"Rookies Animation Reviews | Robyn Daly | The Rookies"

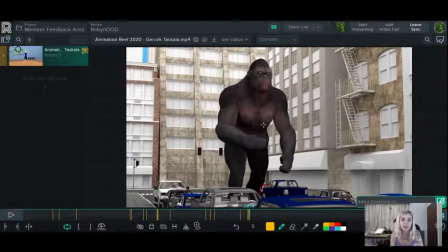[25:40]
So I would tilt it so that's a little bit more toward the camera so that you can see like a little bit more of the rest of the fingers, just so that that's not getting lost in translation over there.
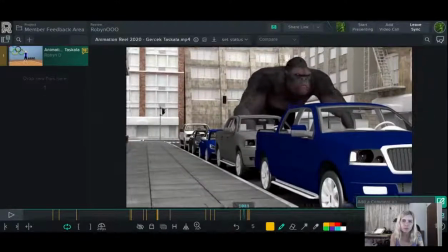[25:54]
As he lands, I would also have some overlapping action on the head,
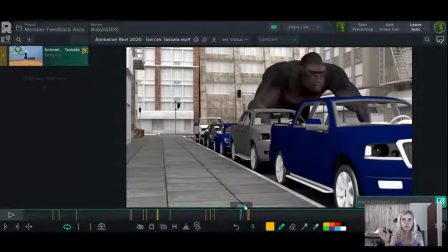[25:58]
because it's quite a like a big movement that he's having. It's quite a violent movement as he lands, so there would be that follow through on the extremities.
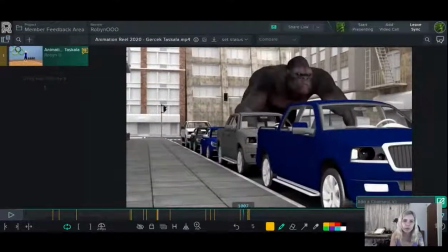[26:12]
And also as he stands up over here, have his body stand up and then his head follow and lift.
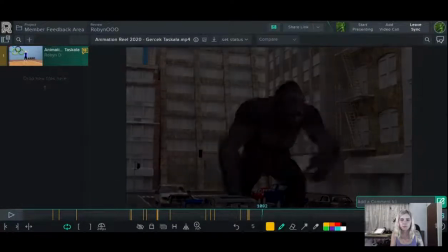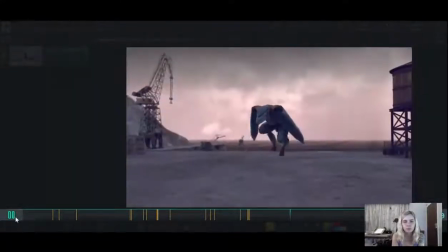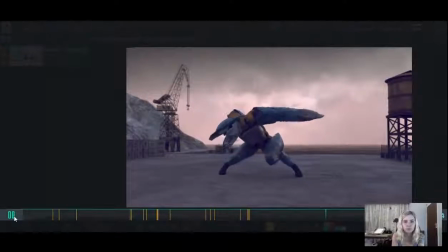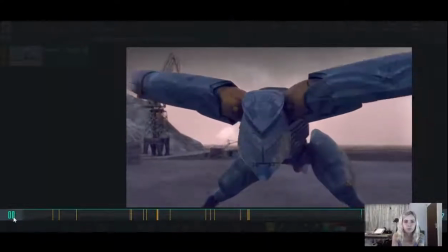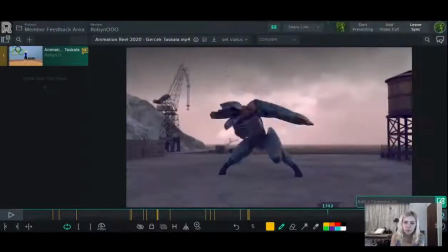[26:45]
Okay, so
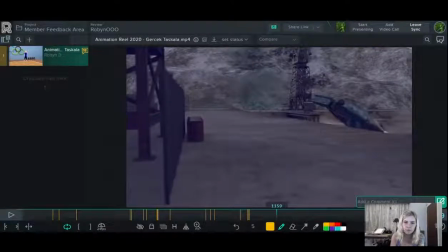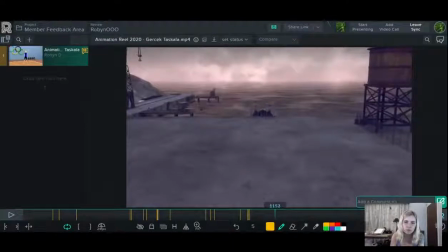[26:54]
I would hold this a little longer just so he can come up a little more.
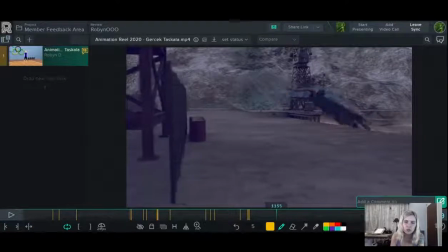[26:59]
So just a few frames longer on that angle of the shot.
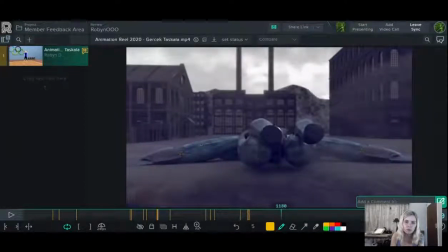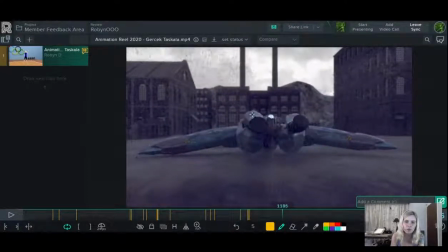[27:12]
And then as he hits the ground, I would have a bit more follow through action on these feet over here.
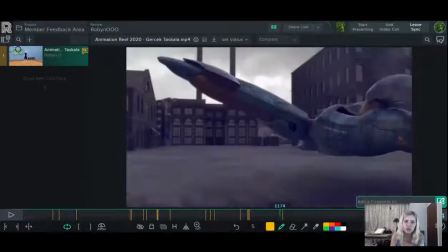[27:20]
So like a reaction to that hitting the ground.
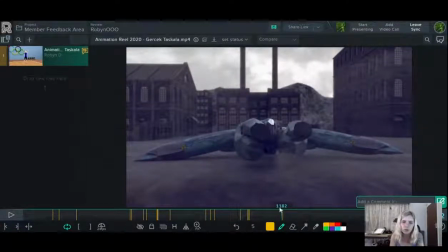[27:22]
So he would hit the ground and then his feet would kind of come down and hit the ground, or like bob down at least as he hits the ground there.
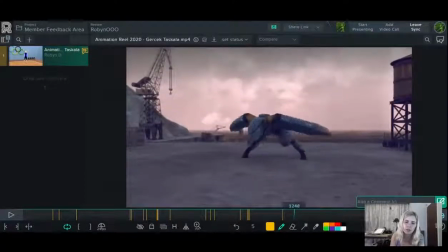[27:33]
And then this movement here is just, it's a little too smooth.
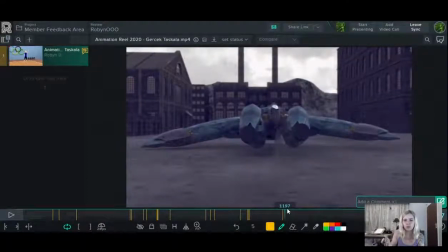[27:38]
He would lift I know it's not a person, but even so, the way, you know, actions work and movement, you need, you know, momentum and stuff to make an action happen.
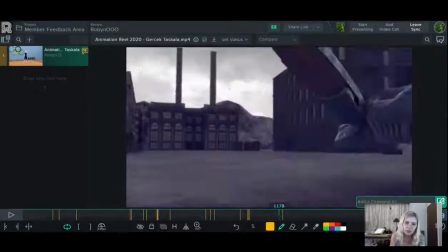[27:54]
So he would also need like a weight to balance and counterbalance. So he would use the momentum of lifting his head first.
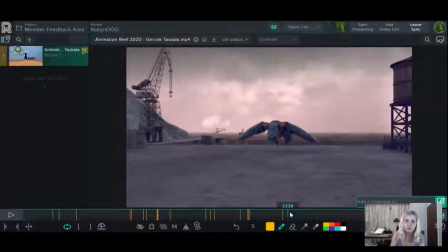[28:01]
He would lift his head and then the rest of his body, and then he would come up and then land on his feet.
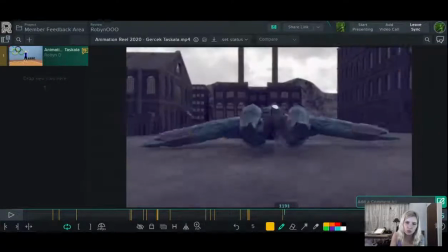[28:09]
But this whole movement here is just a little too smooth and everything's sort of happening at once.
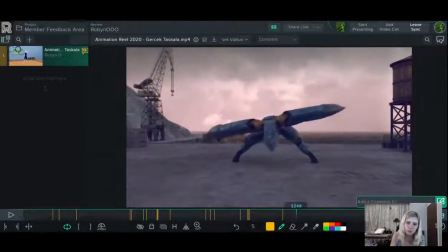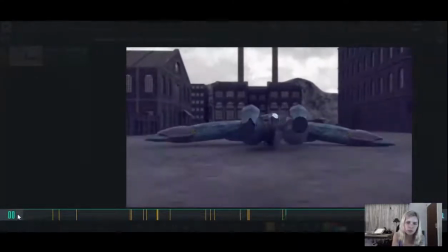[28:23]
It kind of looks like it's on an ice rink or something when he lands.
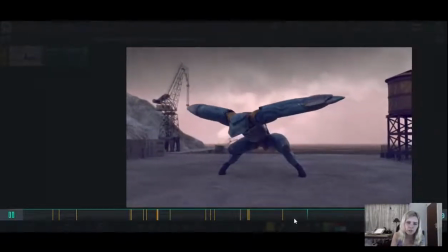[28:29]
Like there's a lot of skid there.
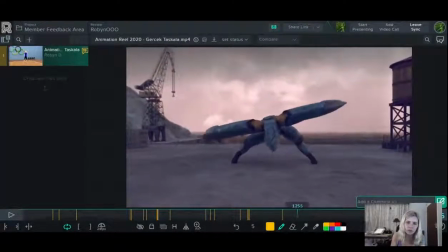[28:34]
I would definitely offset the legs landing like that. And I would just have a lot less skid.
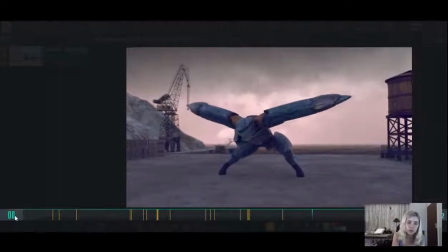[28:40]
I understand if it's like a really heavy thing, it would skid a little on the ground, especially if he's metal, if he doesn't have a lot of grip on his feet.
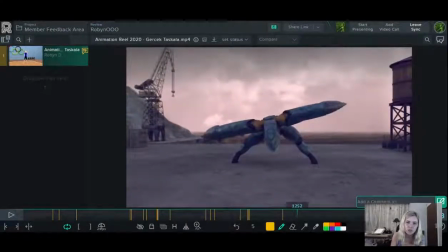[28:48]
But it's just a little too extreme there.
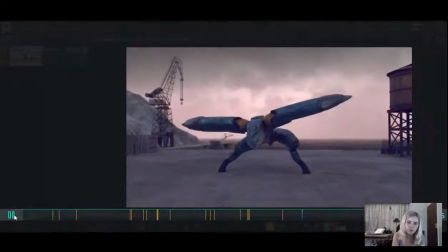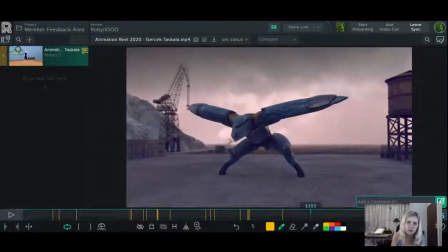[28:57]
And then there, as he's kind of stopped, and then this other foot is still moving and coming in.
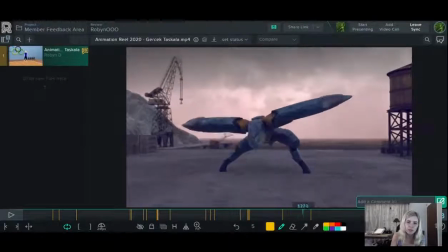[29:07]
So just watch that, because it looks like this. It's just like a bit of drift on the foot.
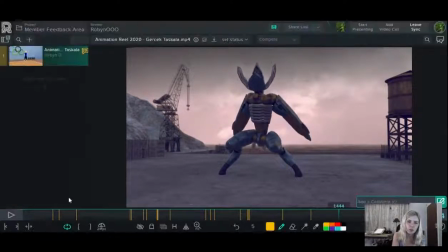[29:14]
I would add some pauses, just even throughout,
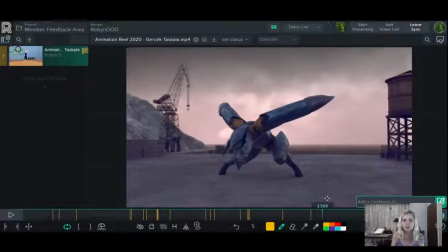[29:19]
just pauses and more anticipation and stuff like that,
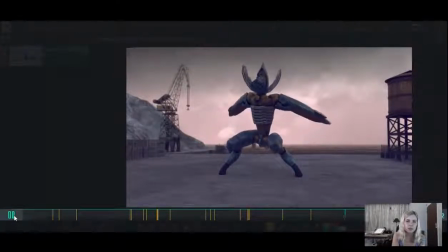[29:24]
just to give your shots a little more impact, give each major action a bit more breathing room,
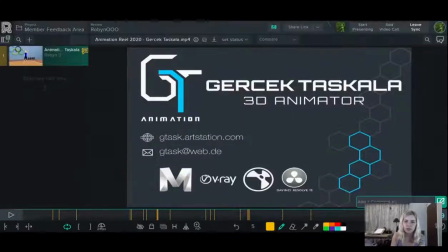[29:30]
and not have everything happen just continuously, smoothly, one after the other. On the whole, it's a really great showreel.
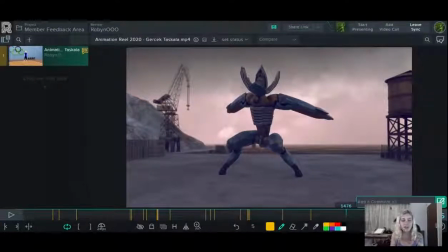[29:40]
Thanks for sending it in. Oh, I see you commented. Sorry, I don't check the comments while I'm going through the reel, but thank you.